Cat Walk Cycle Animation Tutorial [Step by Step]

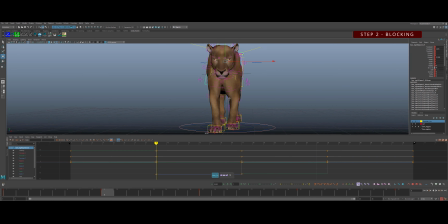and just kind of tweak in that rotate z make sure it's good enough from the front view this is helpful to really see that and then also put in some translate x here so when we go on to that leg that's taking the weight we shift the chest and translate x on top
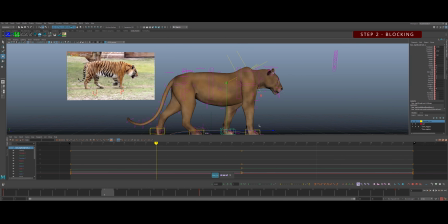of that leg and the other foot is picking up it's actually going in the air as you can see in the reference So that's what I'm going to put in is want to put that shoulder drop and that leg lift
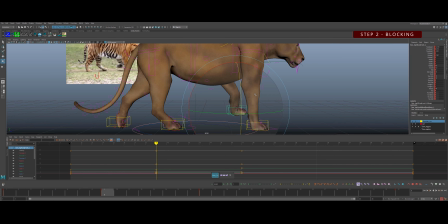So that paw picks up here on frame nine and we're gonna rotate that foot down Just in rotate X Give now give it a little bit of a twist because that that paw tends to kick in
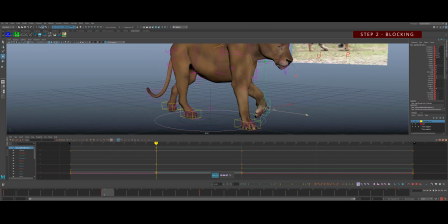And then flip out so it's like a it's almost like a handshake how you kind of
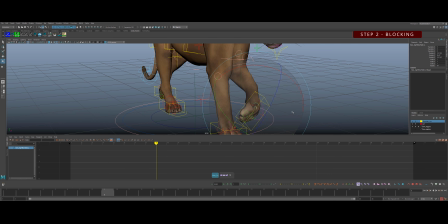twist your your hand in and then and then bring it out cats
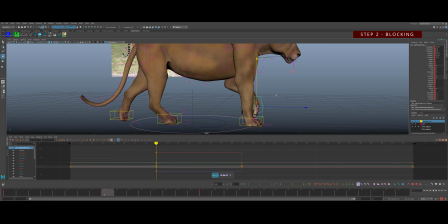tend to do this quite a bit where they they really flick it out at the end so it gives that paw like a really nice roll and that paw tends to be just just next to the the leg that's taking the weight so they they're in that very in the middle position uh
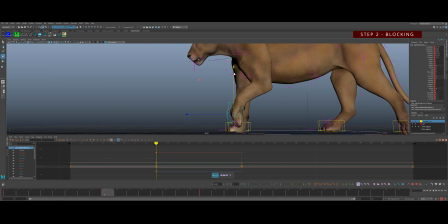as they're going forward and just barely off the ground you
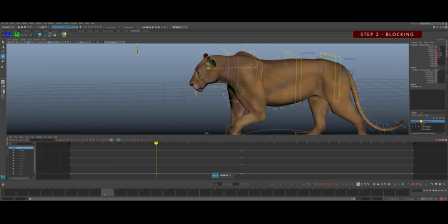know the way that's rotated the scapula again will be down and forward through there because there's no weight on that leg and it's coming forward because that's really you know pulling the leg forward to
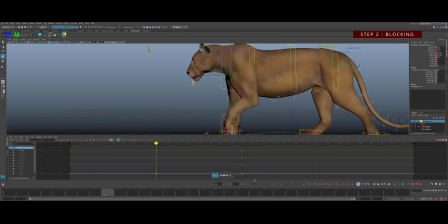reach frame 17 and i'm just going to use tween machine to half make sure i'm really halving the distance forward there and
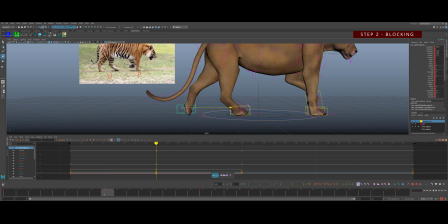back to the pelvis feet on frame 9 we can put in another pose here like we did for the chest so this
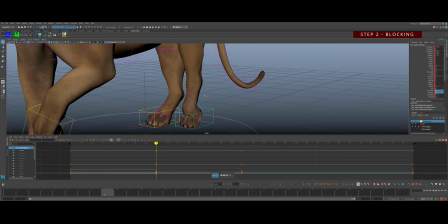foot is coming forward get rid of the roll ankle and
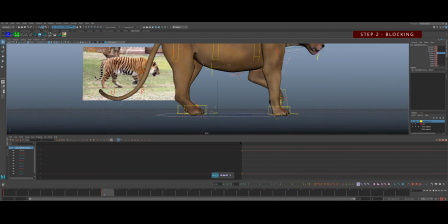this rotation I put there on that control it'll
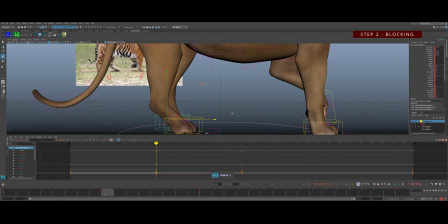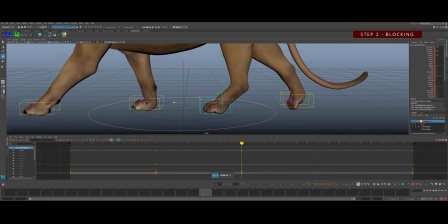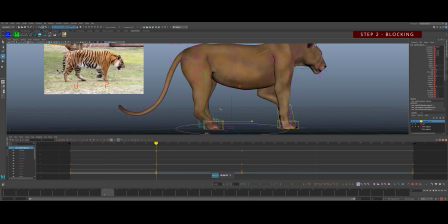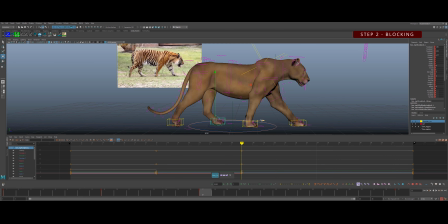be easier to figure out the distance of where these feet need to be once we get the other poses in but for right now I'm just trying to
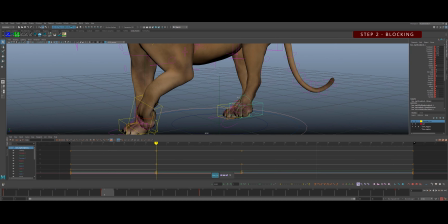get it close to what we see in the reference so lifting that foot up off to the ground
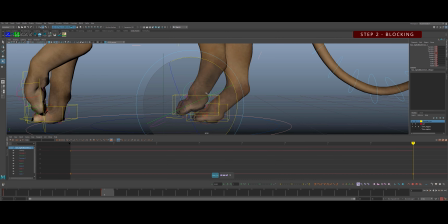trying to get a nice shape in the paw and
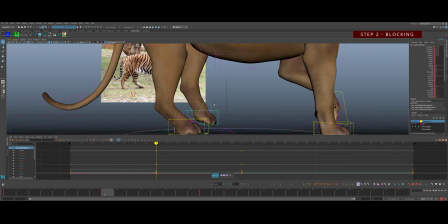since this is really the first time i'm using this rig i'm kind of experimenting with those two controllers there and how to get the right paw shape but
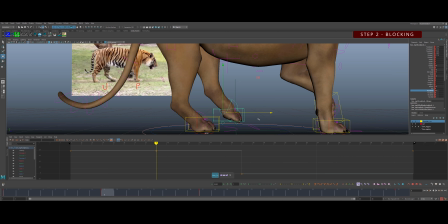i think we can get away with most of the time just using that uh that main box around the
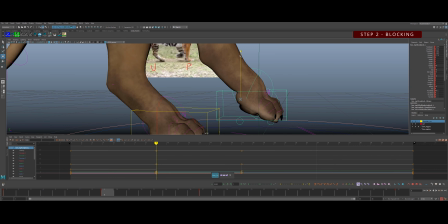The paw itself rather than these fears and this foot is really just barely off the ground. So I'm I'm gonna drop it down here.
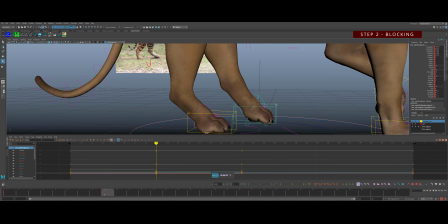I try to leave that paw just scraping the floor Because it you know, it's almost making contact, but not quite yet
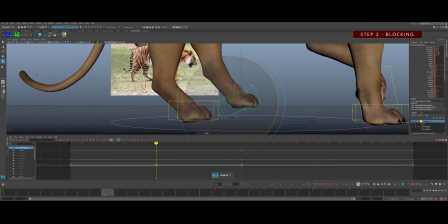You can see in the reference to that there's a little bit of a lift up with the paw So I'm trying to get that but but not sacrificing some shape